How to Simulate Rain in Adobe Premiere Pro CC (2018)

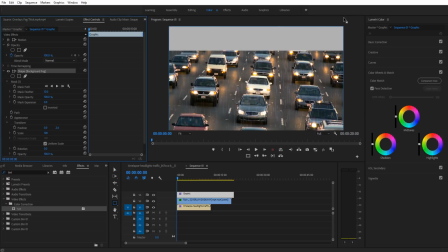the the overall shape as you can see is only this big so you can either affect the shape and make the shape larger like
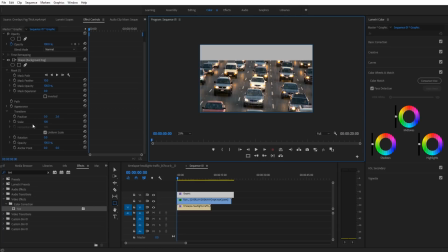jump out and make the shape larger but in this situation I'm just going to go ahead and take the entire background here I'm going to go into the transform down to position and I'm just going to drag the entire layer up a little because we're not adding fog to the very front here only to the
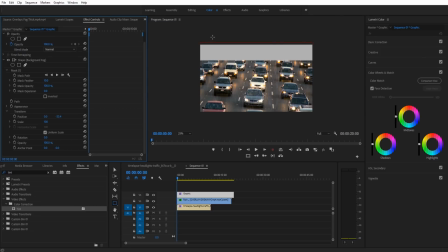basically halfway and back so now you can see that that's all filled in we We can then go into our first mask, which we're going to rename to background. And we're going to feather that out.
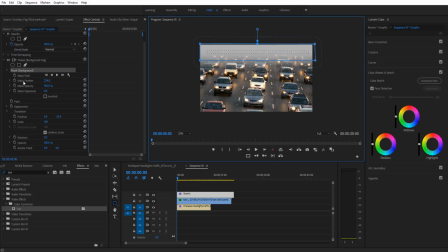Make it sort of really blend in there. And then we're just going to go into the mask as well, and then the mask opacity, and we're going to drag that down. So we just want sort of a little bit of fog back there, maybe about that much. Let's fit and look at this.
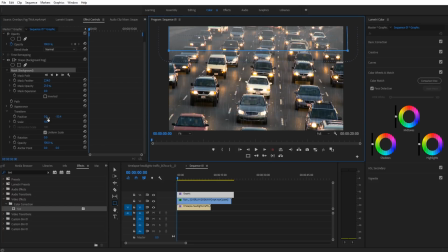Yeah, that's looking pretty good, maybe just a touch more,
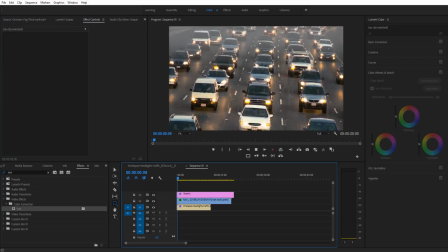right, like so. and you can see that it sort of blends in nicely with the front right there and now we automatically have this
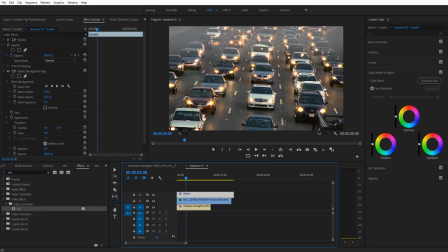effect we can make I actually really like that look this one is a little bit more intense but I
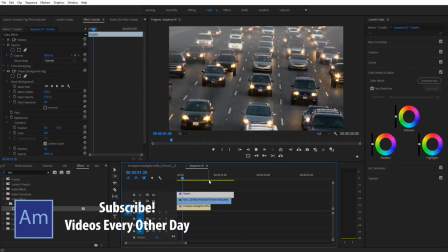sort of like this how it's already coming out so what I'm going to do is just add maybe one more layer here just to show
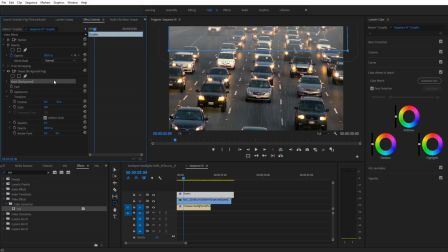you that you can sort of stack these on top of each other so if I go ahead and click on this mask go back into effect controls back to our background fog and then the mask background i can hit ctrl c v and that's going to duplicate it and then go up to this one on the top and then just grab it so if i click on it i have the hand tool come and i can grab it and just
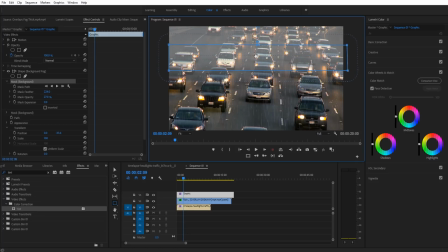slide it down a little bit so we can slide it maybe to right here and then just drop down the opacity just a little bit or a lot and this is going to sort of ease it out and extend it a little bit so now what we have is we have this stronger
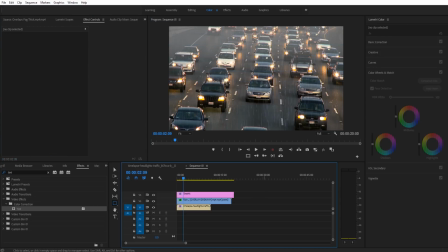background one and then this sort of really weak middle one and it gives that transition of fog to no fog and
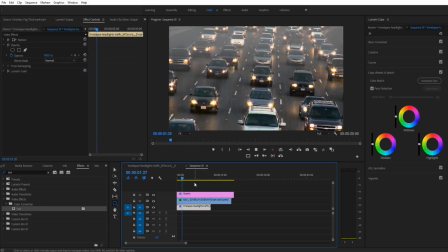right there I'm actually really liking how that came out you can it really adds that atmospheric background that makes it look like it is raining because of course the rain is going to affect the light overall and it's going to sort of make it harder to see everything as you go farther and farther now
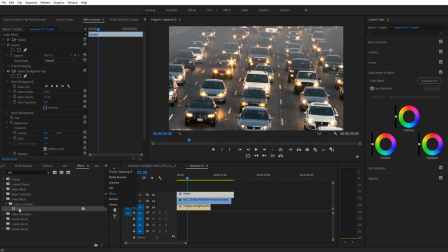the last thing we can do and I haven't done this in the other one but we can also apply a tint to this graphic or we could just choose the
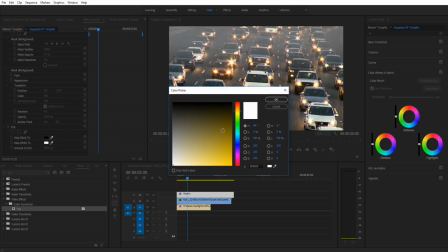color to be different but I'm gonna apply a tent we can make those whites just slightly more into the yellows because like I said everything is reflecting let's actually grab one of the headlights here like maybe the edge color right there like that and we can
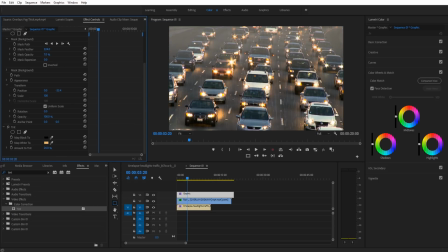go ahead and reduce the amount of this tent just give it a slight orange tint right there and this is just going to to sort of even more make the the effect pop because again like I said the the highlights are going to be reflecting off that fog right there and yeah I
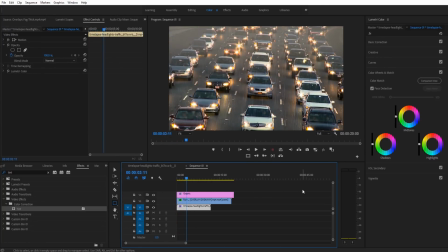think that looks pretty good right there but that is how you do this it's it's a lot of different steps of applying layers and then color correcting and then sort of thinking about what would it look like in real life and then just trying to apply that through the effects we're given we
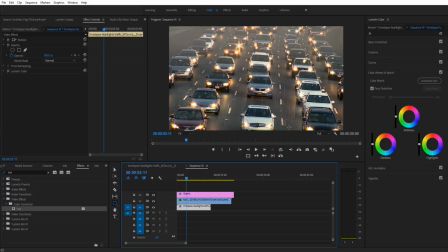added the reflection of the ground, we added some rain effects in here, and we might be able to look for a better rain overlay somewhere online. And we also were able to add in that background fog as well. And all of those together makes it look like we have a rainy scene right here.
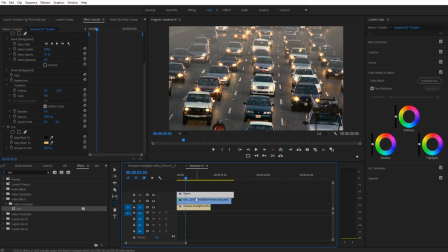And let me go ahead and change the tint on this, this rain overlay,
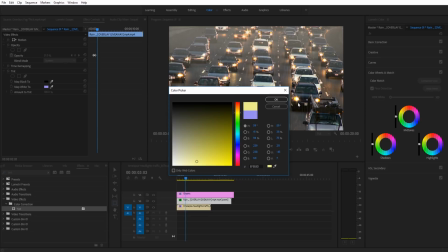because I think actually making it more of a yellow might make it fit in a little bit better.
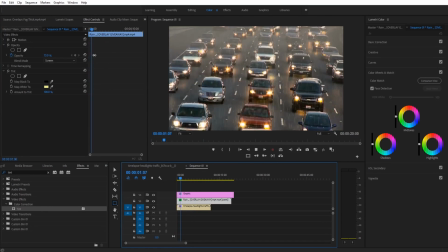Yeah, yeah, I think that does work pretty nicely because now it sort of looks like all the light from the cars are shining through it makes it look a little bit more natural right here. But that is how you do it. Thanks everyone for joining me. If you have any questions or comments, go ahead and dump in the comment section below on our website at adobemasters.net.
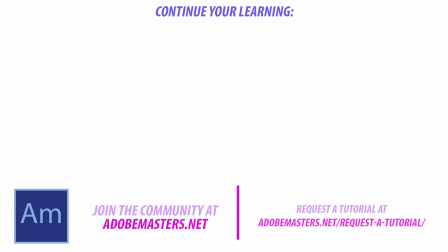If you want to see more videos similar to this one, go ahead and hit that subscribe button and make a video every other day on Adobe related products. And until next time, guys, see ya.